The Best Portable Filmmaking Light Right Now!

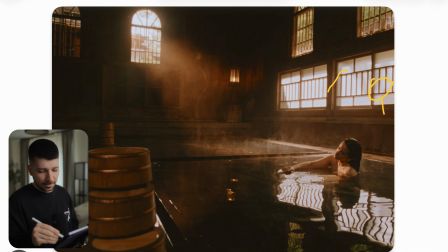[4:08]
Maybe you want a backlight here, but now because of the haze it starts to glow really on the edge of the frame, and that's not a look we want. So try to be careful with the haze and only haze the atmosphere and the part of the image you actually want to make more visible.
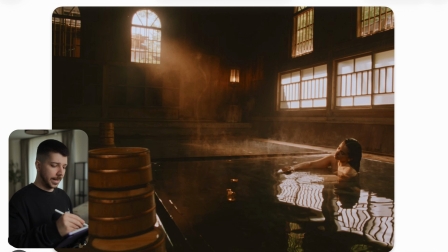[4:24]
Also, don't be scared of warmer elements on daylight. This is a very golden tone. We probably set the white balance of the camera already to a warmer side, 6500 maybe, and then you can put this here easily on 4000, 3400,
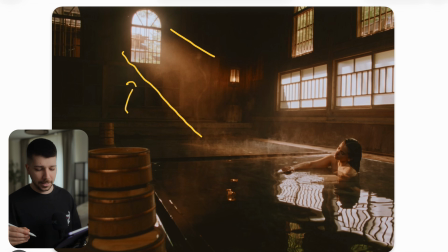[4:41]
3200 on a daylight based scene and just blast it in. It doesn't will look natural when you're in a nice area between your white balances, and also it balances each other relatively good out with this normal, just slightly warm highlights.
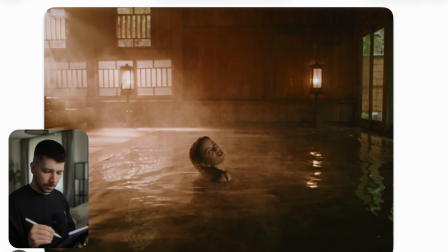[4:59]
Now we here have another angle of the scenery. Now, as you can see, we have actually an outside on this side. So for the other shot, they probably blacked it out. But for this angle, they purposely opened it so it looks naturally more open.
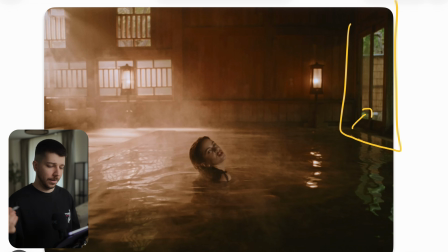[5:15]
So it always makes windows make the shot wider when there is something you want to be look at, because we have here this clearly Japanese bamboo around. It looks natural, it fits the scene, so it's good. But if there would be cars or something other thing that's not aesthetic,
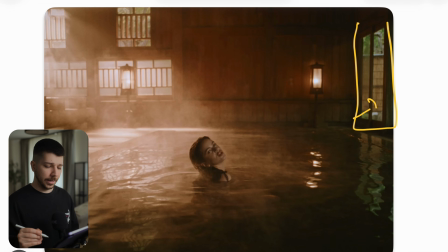[5:33]
we would probably put a butterfly there so that just looks like a blown out window.
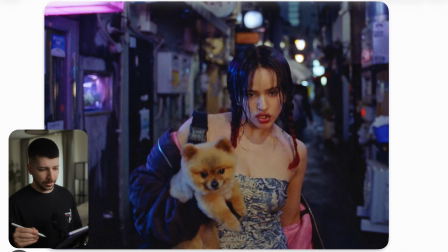[5:38]
So now we're in this tight street. I think this looks like Shinjuku. I was actually there. And when you're walking on a big production like this, and this is seen here, people moving area, there's no actually much light.
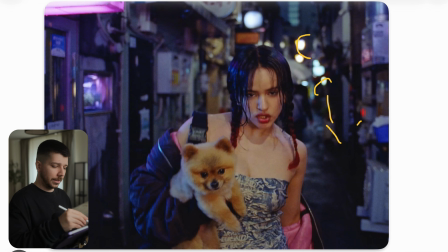[5:53]
At the dark, it's pitch black. You have clearly a lot of practicals in Japan, but it's not enough. You don't want to just walk around with a FX3, put the ISO on 12,800 and go with it. You want to form the lighting a little bit so that we have a much more professional and lit look.
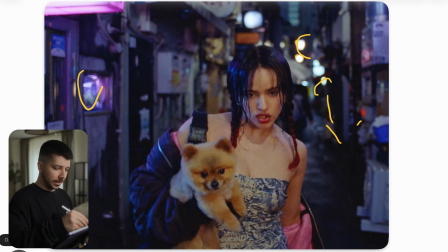[6:10]
Sometimes you want things to look lit to get this polished, more polished feeling. So my favorite lights to use are Asteras, but not just an Asteras. They're with a balloon attachment. This is an attachment where you put two Asteras in a balloon, and this balloon
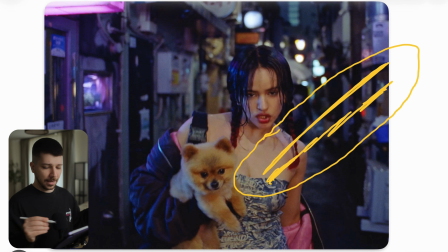[6:30]
extends the size of the Asteras. You have to blow it up, and then you have really bright, big light with it's like this and this wide, where you can move around easily, have enough output because you have more than one Asteras in there, and it makes really soft source.
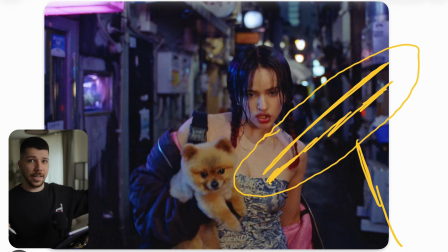[6:47]
You can put it on a stick or just hold it in the hand, and this is a light you would walk with easily and get a nice key light. Sometimes a lot of big production only use this light because it's just such a nice three-dimensional and soft feeling.
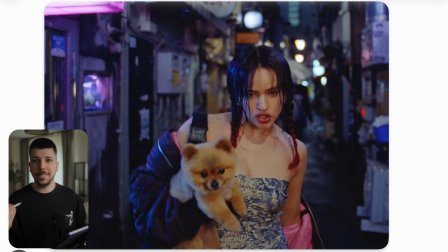[7:03]
The other option you can do, but it's more for even locations where you can roll. Actually, I would put light with wheels on a combo stand with a junior boom,
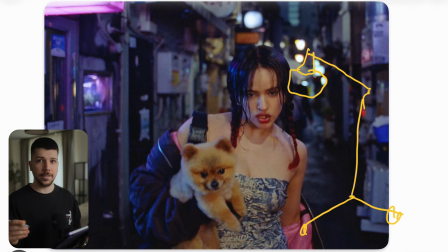[7:16]
and then just your lightest light in 300x with a lantern. Then roll with it when I'm walking with the actor. Also, you have now a nice big lighting source, very three-dimensional.
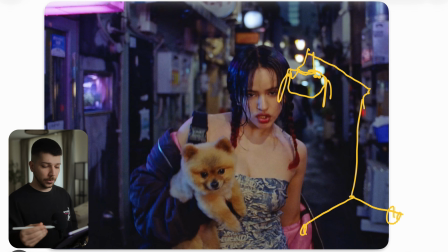[7:28]
You can flag both sides and the back side up so that it doesn't just cross around the whole scenery. The lighting also very controlled setup. These are the two most common things I use.
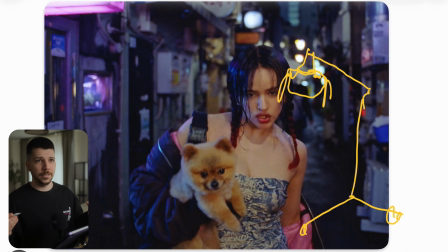[7:42]
You can just use an Astera, or there are these 80-watt lights where you can put a small softbox on it. Also really cool tool you can use when you want to add a little bit of color, like here someone's moving with the light and turn it blue.
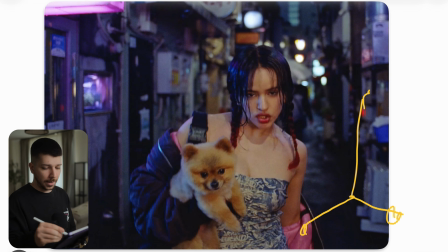[7:57]
Also very cool look. But like I said before, my light to go is this Astera setup, or when you have a bit more manpower, it's a bit heavier, but a Godox light, a little bit wider and bigger one,
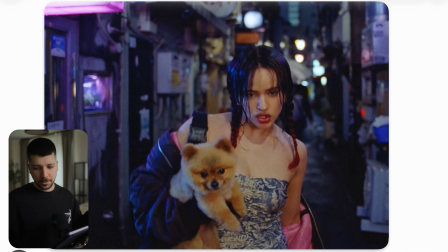[8:11]
carpet light where you can put V-mounts, just put it in your bag, someone holding it and can move it with the light.